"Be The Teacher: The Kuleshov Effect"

In this episode, we'll be using Video Maker Magazine and an article by Eric Fritz,
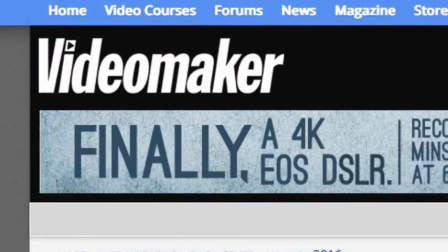28s
a freelance writer, photographer, and filmmaker. The Kuleshov Effect,
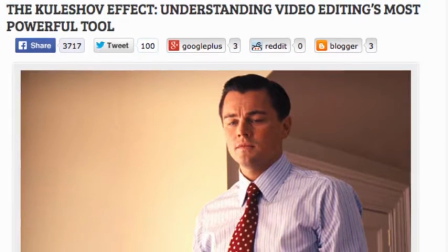33s
Understanding Video Editing's Most Powerful Tool The Kuleshov Effect influences every film and every filmmaker.
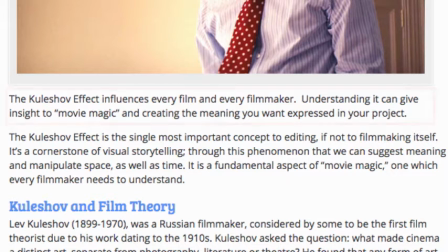42s
Understanding it can give insight to movie magic and create the meaning you want expressed in your project. The Kuleshov effect is the single most important concept to editing, if not to filmmaking itself. It's a cornerstone of visual storytelling.
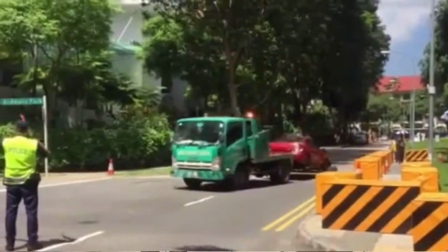58s
Through this phenomenon, we can suggest meaning and manipulate space as well as time.
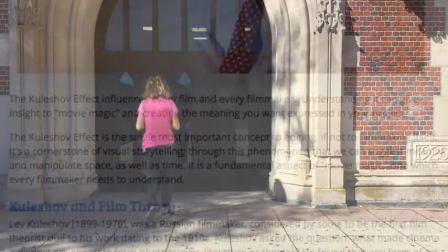64s
It is a fundamental aspect of movie magic, one which every filmmaker needs to understand.
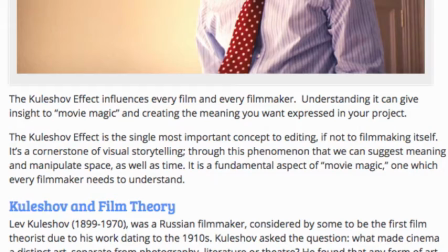72s
Kuleshov and Film Theory Lev Kuleshov was a Russian filmmaker,
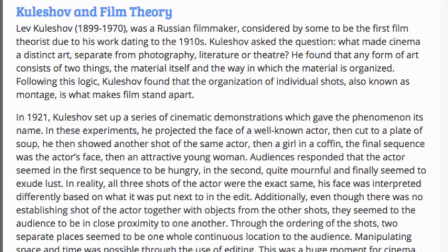77s
considered by some to be the first film theorist due to his work dating to the 1910s. Kuleshov asked the question, what made cinema, a distinct art, separate from photography, literature, or theater?
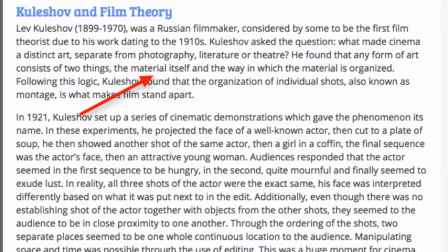90s
He found that any form of art consists of two things, the material itself and the way in which the material is organized.
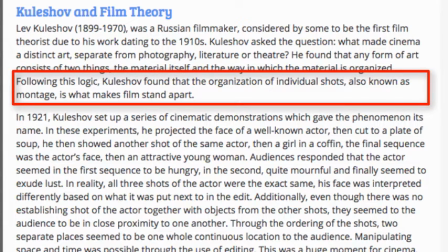99s
Following this logic, Kulishev found that the organization of individual shots, also known as montage, is what makes film stand apart.
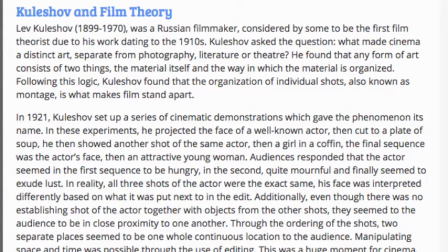110s
In 1921, Kulishev set up a series of cinematic demonstrations which gave the phenomenon its name.
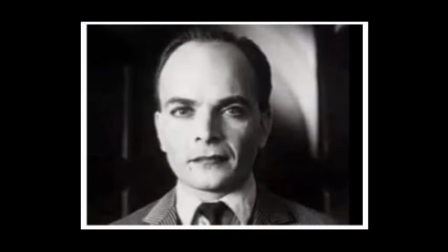118s
In these experiments, he projected the face of a well-known actor, then cut to a plate of soup. He then showed another shot of the same actor, then a girl in a coffin. The final sequence was the actor's face, then, an attractive young woman.
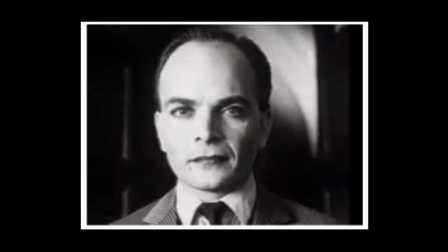136s
Audience responded that the actor seemed in the first sequence to be hungry, in the second quite mournful, and finally seemed to exude lust.
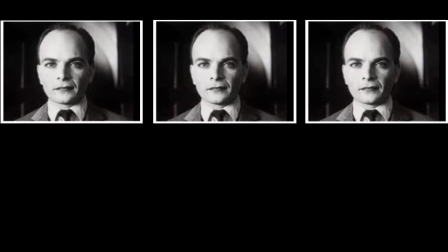147s
In reality, all three shots of the actor were exactly the same. His face was interpreted differently based on what it was put next to in the edit.
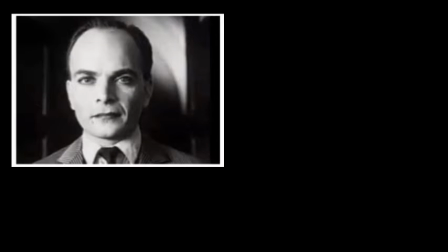159s
Additionally, even though there was no establishing shot of the actor together with objects from the other shots,
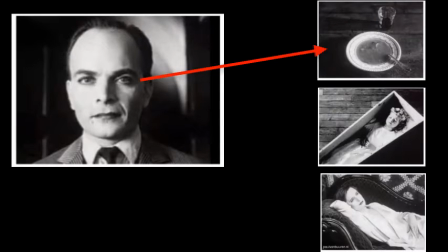166s
they seemed to the audience to be in close proximity to one another. Through the ordering of the shots, two separate places seemed to be one whole continuous location to the audience.
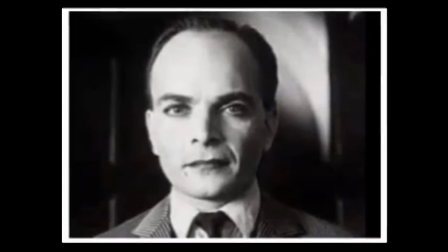178s
Manipulating space and time was possible through the use of editing. This was a huge moment for cinema,
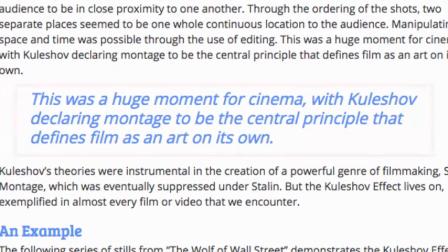185s
with Kuleshov declaring montage to be the central principle that defines film as an art on its own.
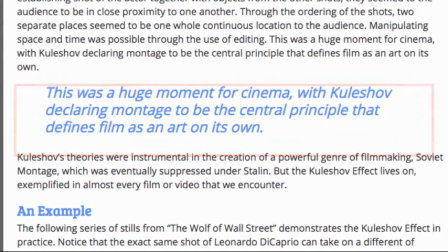193s
Kuleshov's theories were instrumental in the creation of a powerful genre of filmmaking,
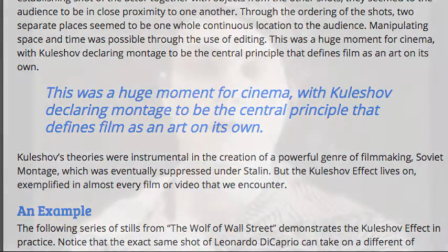199s
Soviet montage, which was eventually suppressed under Stalin.
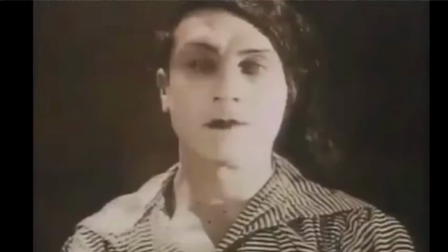203s
But the Kuleshov effect lives on, exemplified in almost every film or video that we encounter.
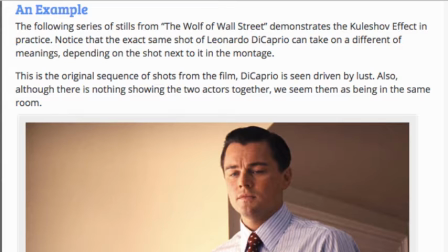211s
An example. The following series of stills from The Wolf of Wall Street demonstrates the Kulishev effect in practice.
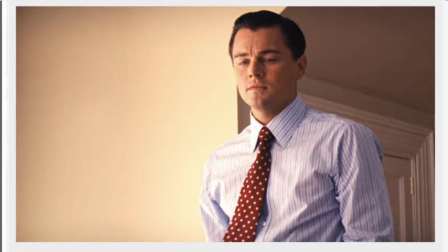219s
Notice that the exact same shot of Leonardo DiCaprio can take on a different meaning depending on the shot next to it in the montage.
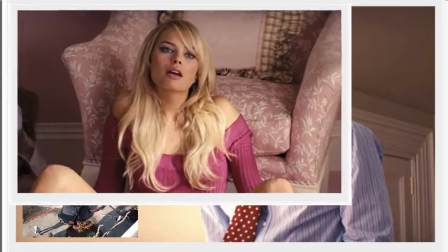228s
This is the original sequence of shots from the film. DiCaprio is seen driven by lust.
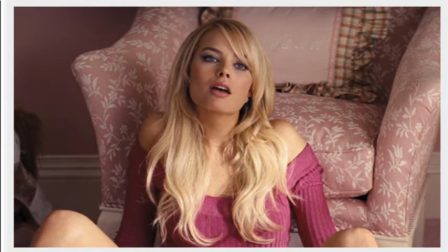235s
Also, although there is nothing showing the two actors together we see them as being in the same
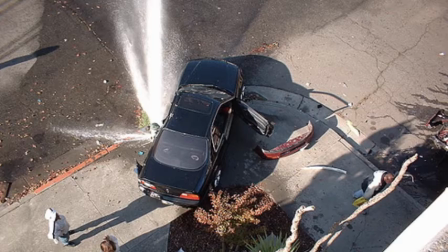242s
room here by replacing just the second image dicaprio's tone seems more somber almost mournful of the damaged luxury vehicle the difference in backgrounds makes condensing space more problematic but the inclusion of an angle from the
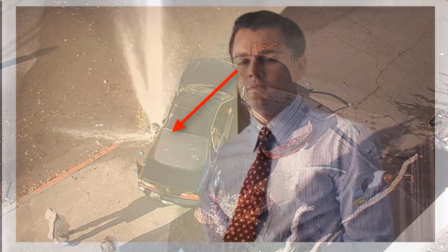261s
first image to the second gives the impression that dicaprio could be looking out a window to see the mangled car.